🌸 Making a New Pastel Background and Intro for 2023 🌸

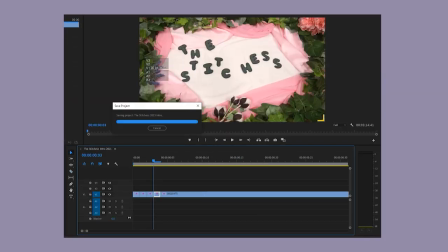245s
Once I'm done filming my sequences, I transferred all my files into my video editing software. As I said before, I just scrubbed through my footage and cut one frame of each image, essentially making a still image. This process is unnecessary if you actually start with still images, but it is what it is.
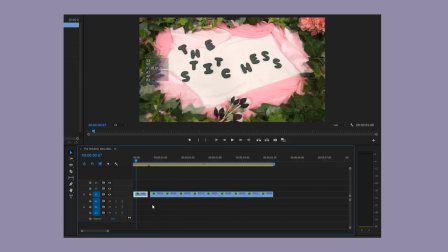263s
Then I adjusted the time of each clip.
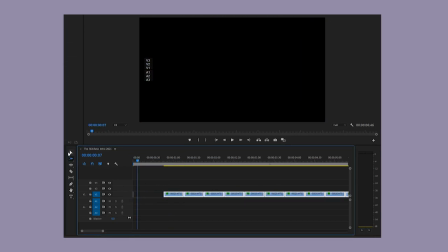266s
I started with half a second for each frame, but the animation just felt too slow, so I shortened them to a quarter second.
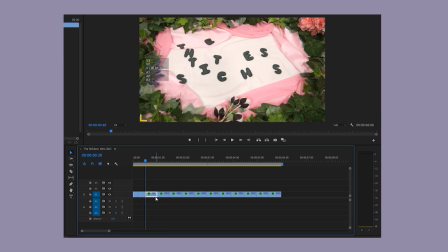273s
I like the look of choppy, homemade stop motion, but not too choppy. But if the frames are too fast, then it just starts to feel like regular animation instead of, you know, homemade stop motion.
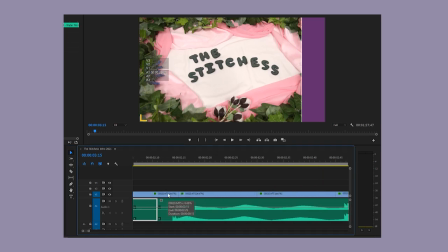286s
Next, it's time to add some music and make any necessary adjustments. I'm using the first few seconds of the song Just a Kid by Water Mirrors.
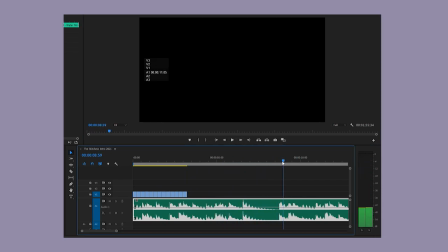295s
It's from Epidemic Sound, which I feel like every YouTuber on earth uses to license music. My music clip was just a little over 8 seconds, and I had about 4 seconds of animation, so I extended the length of my last image, and then duplicated the rest of the sequence and rearranged the frames of the animation so it would play in reverse.
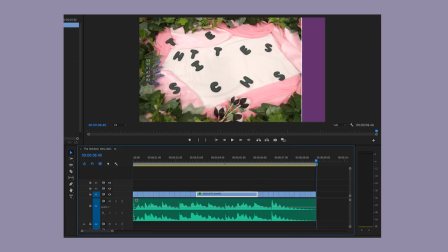314s
After seeing the animation paired with the music, I decided to remove a couple images and make each frame at the ending of the sequence a little bit shorter in length so that the animation would move just a tiny bit faster.
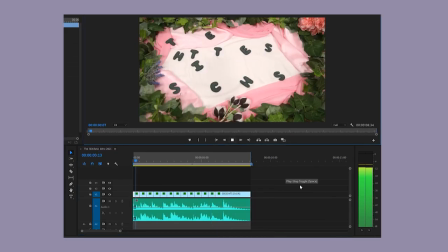325s
I also experimented with just making all the frames longer to fit the music, but again, it just didn't look right when the clips were that slow. So here's my finished intro.
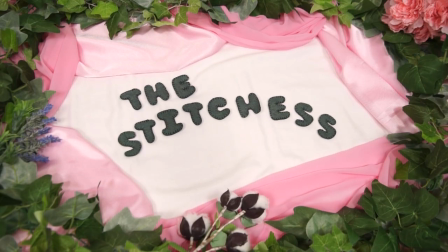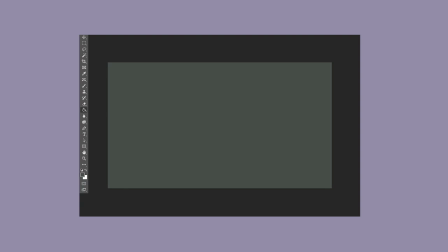343s
Next, I took a screenshot of this and opened it up in Photoshop. From here, I used the still image to sample colors.
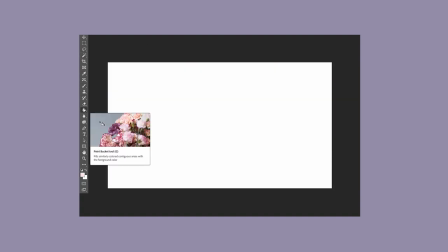350s
Each color is dumped onto a blank image that's the size of a video frame and then exported.
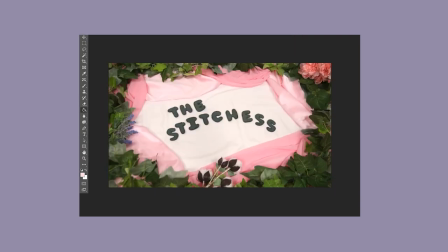355s
I used these blank color cards to add a frame to video footage. All you have to do is layer the video over the color card in the editing software and then scale down the size of the video.
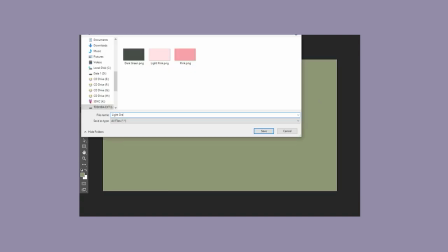366s
That way the color just kind of peeks out in the background.
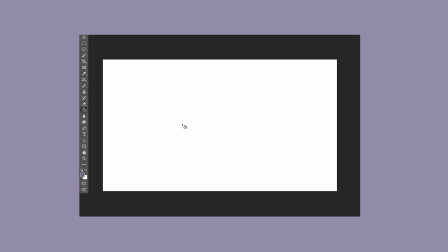368s
I also use these as a blank card to layer text over, for text screens, they're just very useful to have on hand.
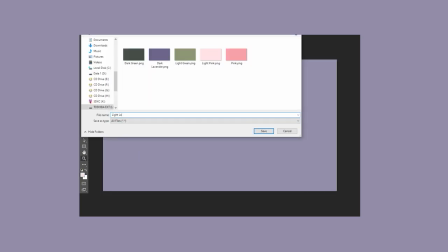376s
And I like it when all of my colors are cohesive and I can use the same colors over and over again.
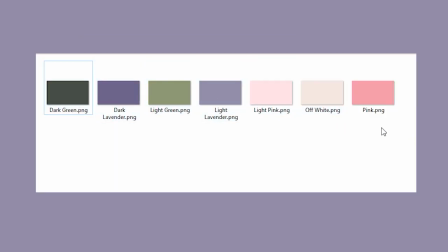381s
So here's all of these color cards. I keep them all in a labeled folder so they're easy to find.
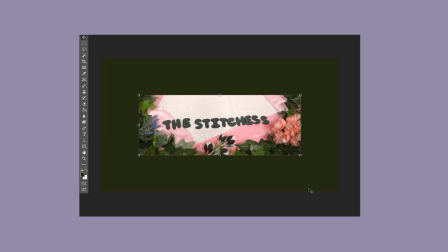387s
And while I have photoshop open, I'll put together some new channel art because my previous channel art is 3 years old at this point.
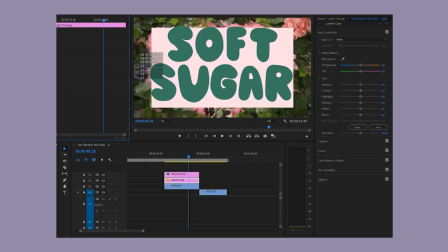395s
With my color cards created and my intro sequence finished, next I'll make my outro sequence.
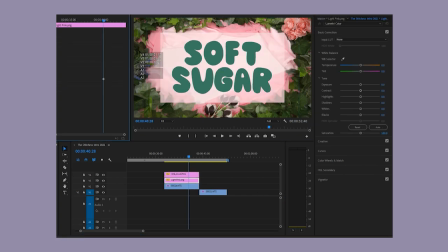400s
I want to include a short ad for my webshop,
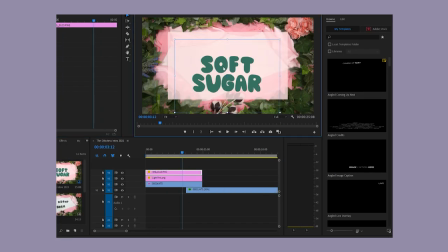403s
so I layered a text transparency over a color card over a still of my textile and floral arrangement that I don't have anything in the center of.
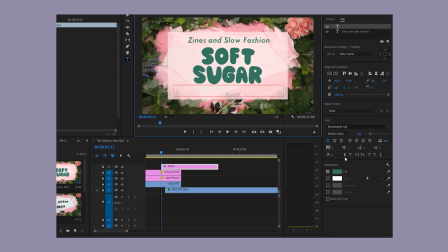411s
Then I made that color card a little bit transparent and added some additional text and adjusted the transparency of all of my clips to create a fade into my thank you card.
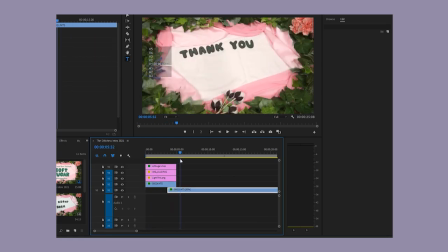421s
Add a little music, and this outro is ready to be exported now. And you'll be able to see the finished version in full at the end of this video.
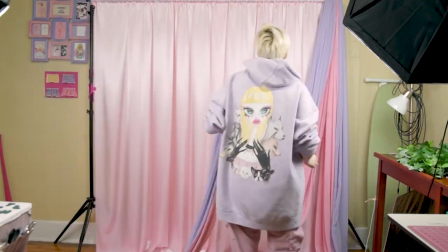430s
Now let's move on to the next part of this project. Time to tear down my old background.
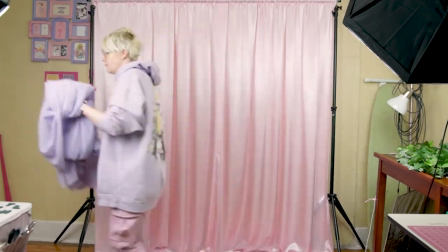434s
I really liked this background, but it's starting to feel stale, and it's time for a change.
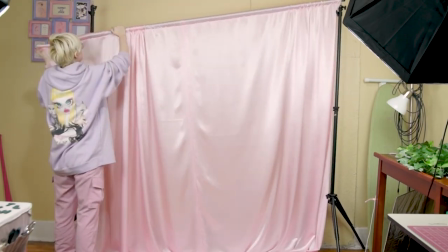439s
I wanted something that was still a little pastel, but more versatile so that it goes with all of the different fashion styles I wear.
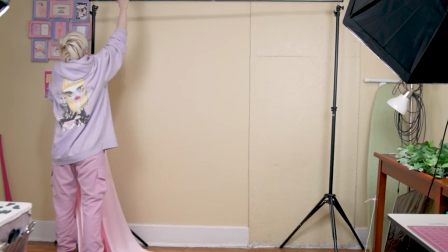446s
Or at least, most of the fashion styles that I wear. For my new background, I'll be using the same rug as before.
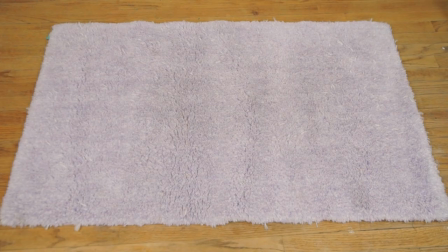455s
I just gave it a bit of a wash so that it's looking nice and fresh. I also have a white sheet.
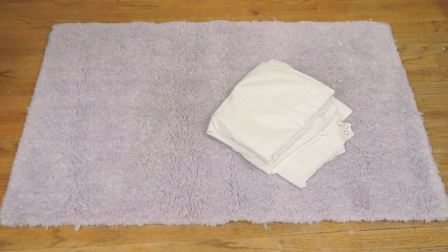459s
This is a different white sheet that's larger than the one I used for my intro and outro.
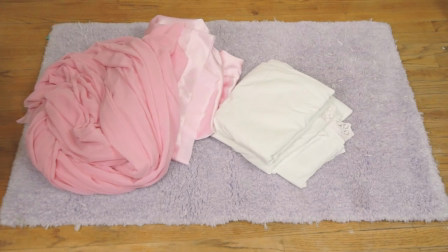464s
I'll also be using the pink satin and the pink chiffon from before. And of course, I'll use the ivy garlands that I purchased earlier.
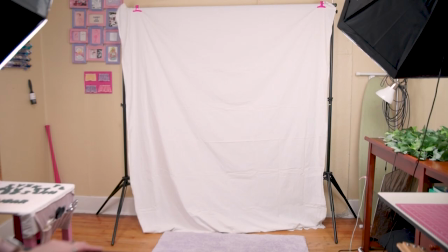472s
First, I checked the size of the sheet to make sure that it was big enough. I just clipped it to my frame to do this.
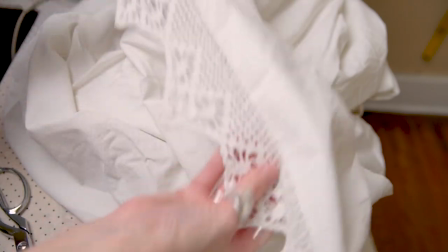478s
At the bottom of the sheet, there's some lace that I would like to remove and use for a garment project at some point in the future, so I just cut it off.
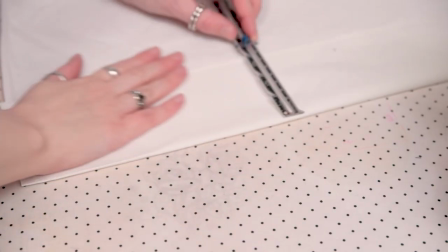485s
Then I serged the raw edge that was left behind. After that, I used my iron to fold over enough fabric to create a channel for hanging.